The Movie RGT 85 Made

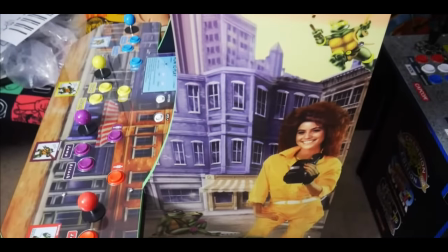Arcade 1-Up cabinets, arcade 1-Up cabinet, this arcade 1-Up cabinet, this arcade 1-Up cabinet, arcade 1-Up cabinet, arcade 1-Up cabinet,
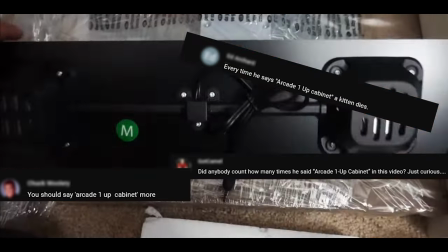arcade 1-Up cabinets, arcade 1-Up cabinet, this arcade 1-Up cabinets, these arcade 1-Up cabinets, arcade 1-Up cabinet is other arcade 1-Up cabinets,
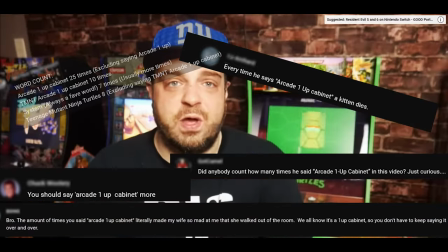their arcade 1-Up cabinets, arcade 1-Up cabinets, the arcade 1-Up cabinet, their arcade 1-Up cabinet, the arcade 1-Up cabinet,
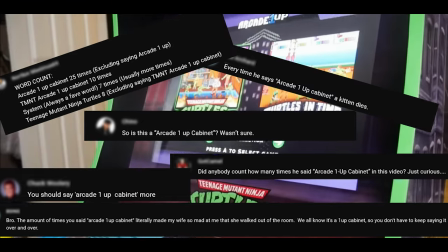to arcade 1-Up cabinet, arcade 1-Up cabinet, that arcade 1-Up cabinet, to the Teenage Mutant Ninja Turtles cabinet.
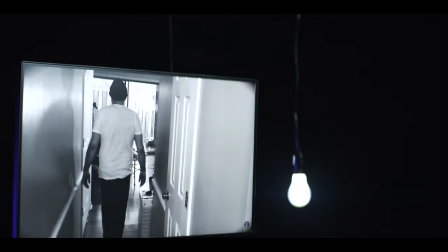But this time around, he chose not to, and it paid off. The film does well without it. The whole thing is shot in black and white. We know how much gamers like bright RGB lights, but this short film isn't about gaming.
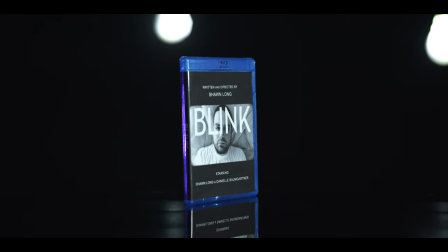The absence of color also conveys emotion, adding to the story. It appears as if Sean really thought this through.
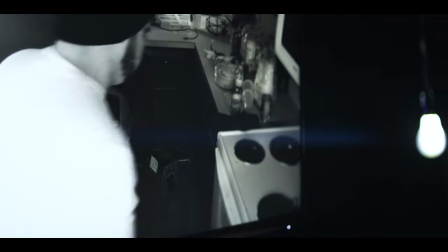The most ambitious part of the whole production is the use of multiple camera angles, something that's gone missing from RGT's latest works.
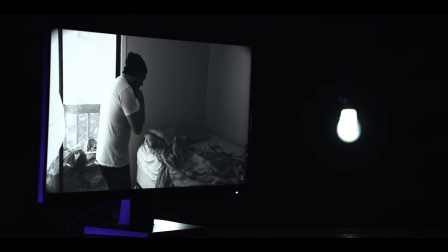These shots vary between handheld footage and locked-on shots with a tripod. Besides Sean's acting, the thing you'll notice the most is the music.
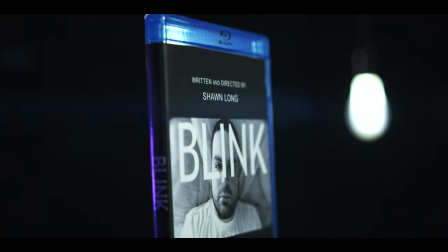It's an original score made for this film. It carries the whole thing forward every step of the way.
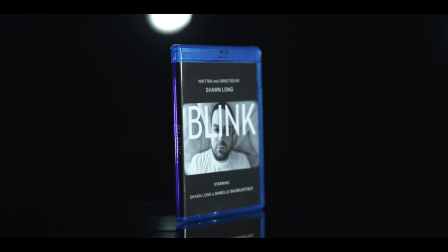The music coupled with the acting does work to tell the story. The first shot is a handheld close-up of Sean's head.
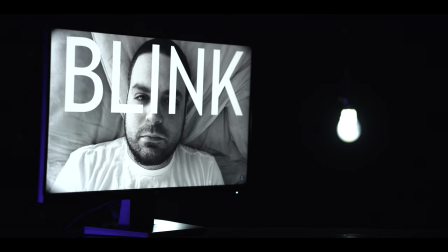He slowly rolls it forward and opens his eyes, signaling to us that he's waking up, just as the title of the film appears in the frame.
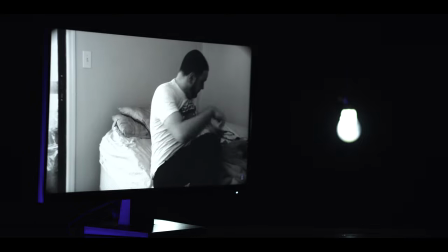That's quite the introduction. It lets us know right away who the main star is. And why wouldn't he be?
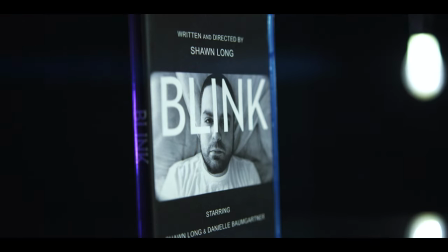It's written and directed by him. It's only fitting that he's at center stage. You can tell that he was trying really hard to portray the emotions his character is going through.
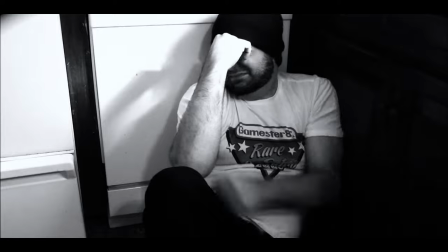His go-to move, which I would call his signature move, is the head and face rub.
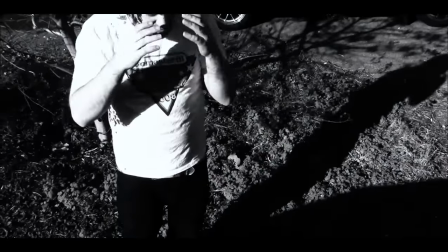You know, when you're really upset about something, you bring your hands up and mess with your eyes or something?
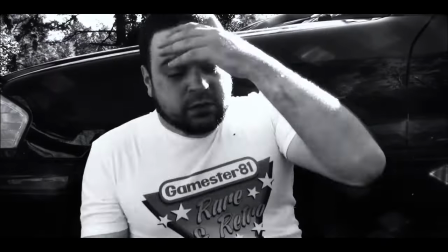It's fairly common to see people do this. But wow, it's used a lot here.
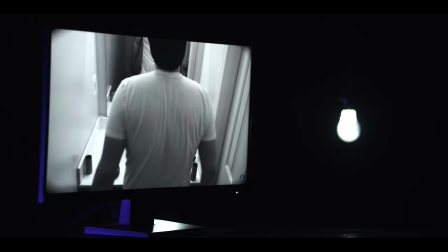Almost every scene where he's remembering or going through something, he's got the head/face rub going on.
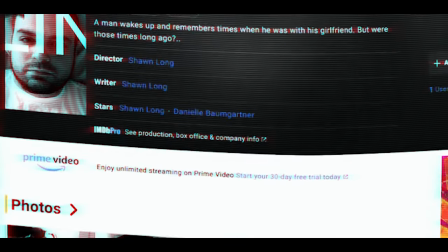Going over to IMDb, yes, this short film has an IMDb page.
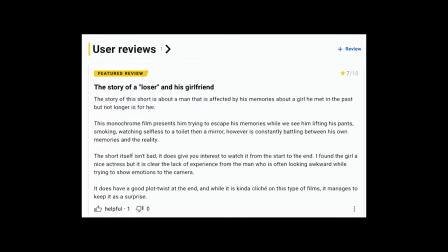There's a solitary review titled, "The Story of a Loser and His Girlfriend." I think it sums up RGT's performance quite nicely here.
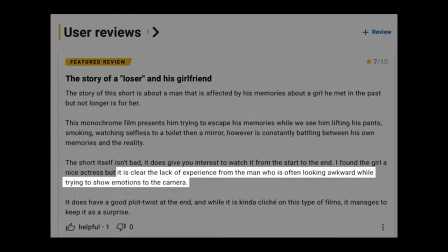It says, "It's clear the lack of experience from the man, who's often looking awkward while trying to show emotion to the camera.
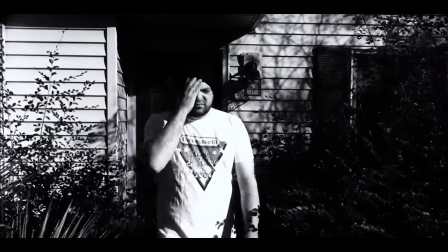Maybe a little less face and head rubbing would have pushed this performance higher. Though it's miraculous that this short film even exists.
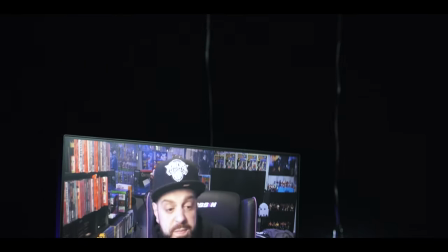So judging this performance next to big Hollywood actors isn't fair. Sean isn't focused on acting, and more on videos centered around gaming news and reviews.
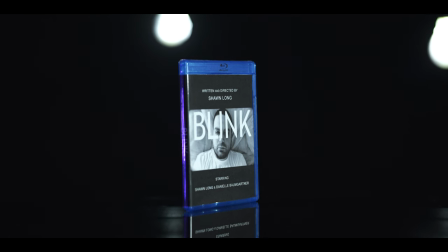By looking at it with the bar lowered, the performance is commendable. But Sean isn't the only person in this film.
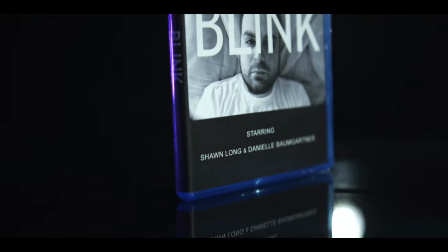There's a supporting actor, Danielle Baumgartner. She steals every scene she's in,
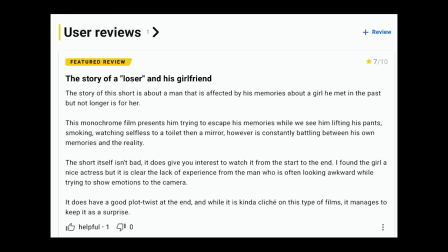mainly because you're wondering what in the world is going on most of the time. The IMDb review even mentions this by saying, "I found the girl a nice actress."
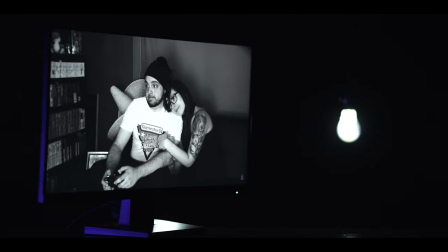She does a great job in her role. Danielle appears and disappears quite a few times.
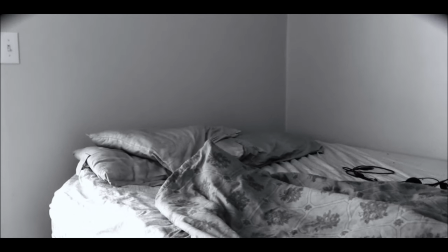You eventually piece together that her scenes are memories that RGT is reliving. Obviously, they were a couple at one time, but that's all over now.
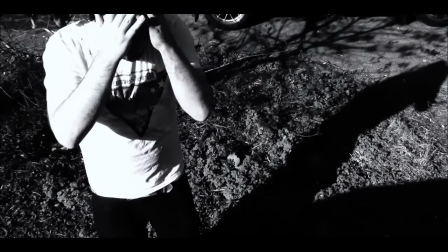This guy is having a hard time getting over losing her, though he may be a little too grief-stricken.
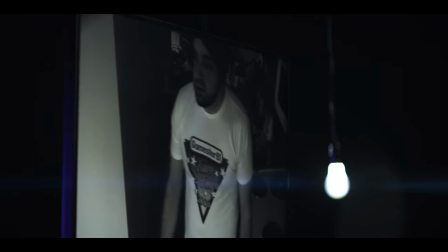At the midpoint of the film, he starts collapsing every time a memory of her pops into his head.
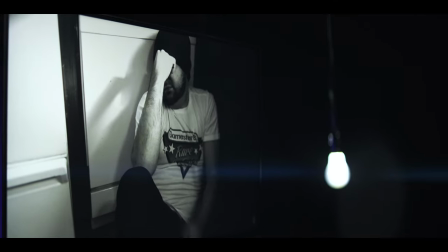His internal pain has his legs give out and his hands go straight to his face. As the story progresses, she starts to show up more and more often.
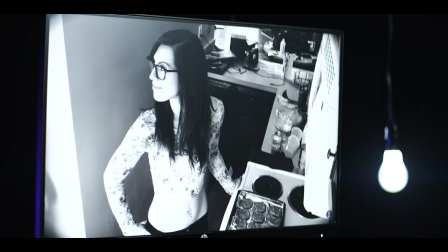The music starts getting intense as well, as if the sorrow is getting worse.
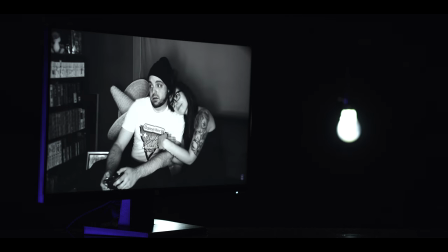He remembers baking cookies with her, playing games with her by his side, and gets so upset that he throws his GameCube controller at a mirror.
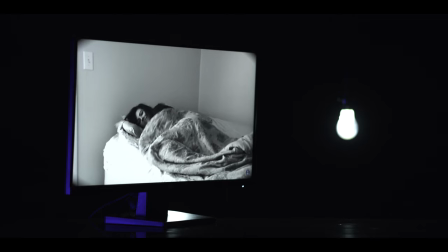Luckily, it doesn't break. That would have been 7 more years of bad luck. By the end of the film, you're wondering what could have been so great about this girl that this guy can't get over her.
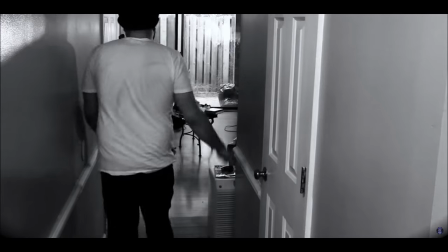We make the trek down the stairs again where Sean walks toward the living room. There's someone on the couch.
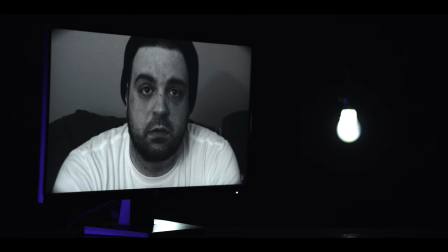Is this the final memory before he gets over her? The scene jumps to him sitting on the couch, staring directly into the camera with a blank expression on his face.
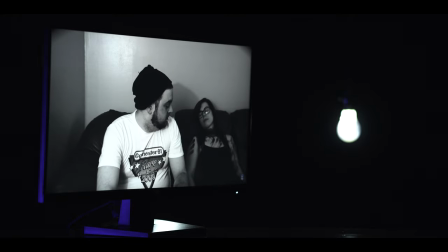Then the scene jumps back to reveal that the woman is on the couch next to him, but something isn't right.
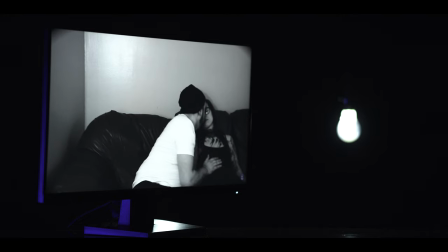She's covered with smears of something. Then RGT kisses her and gets a little handsy.
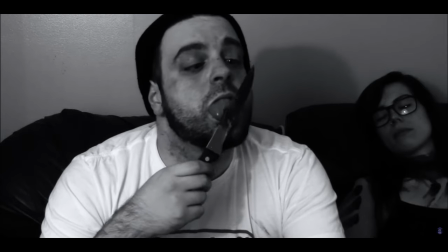The scene jumps back into a close-up of RGT holding a knife that's covered in something that he licks.
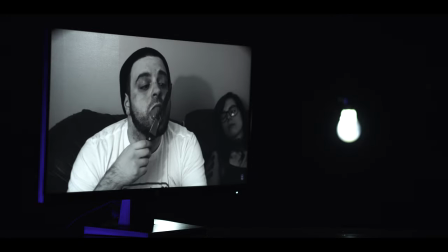I believe this is jelly or jam, but I think it's supposed to be, well, you know.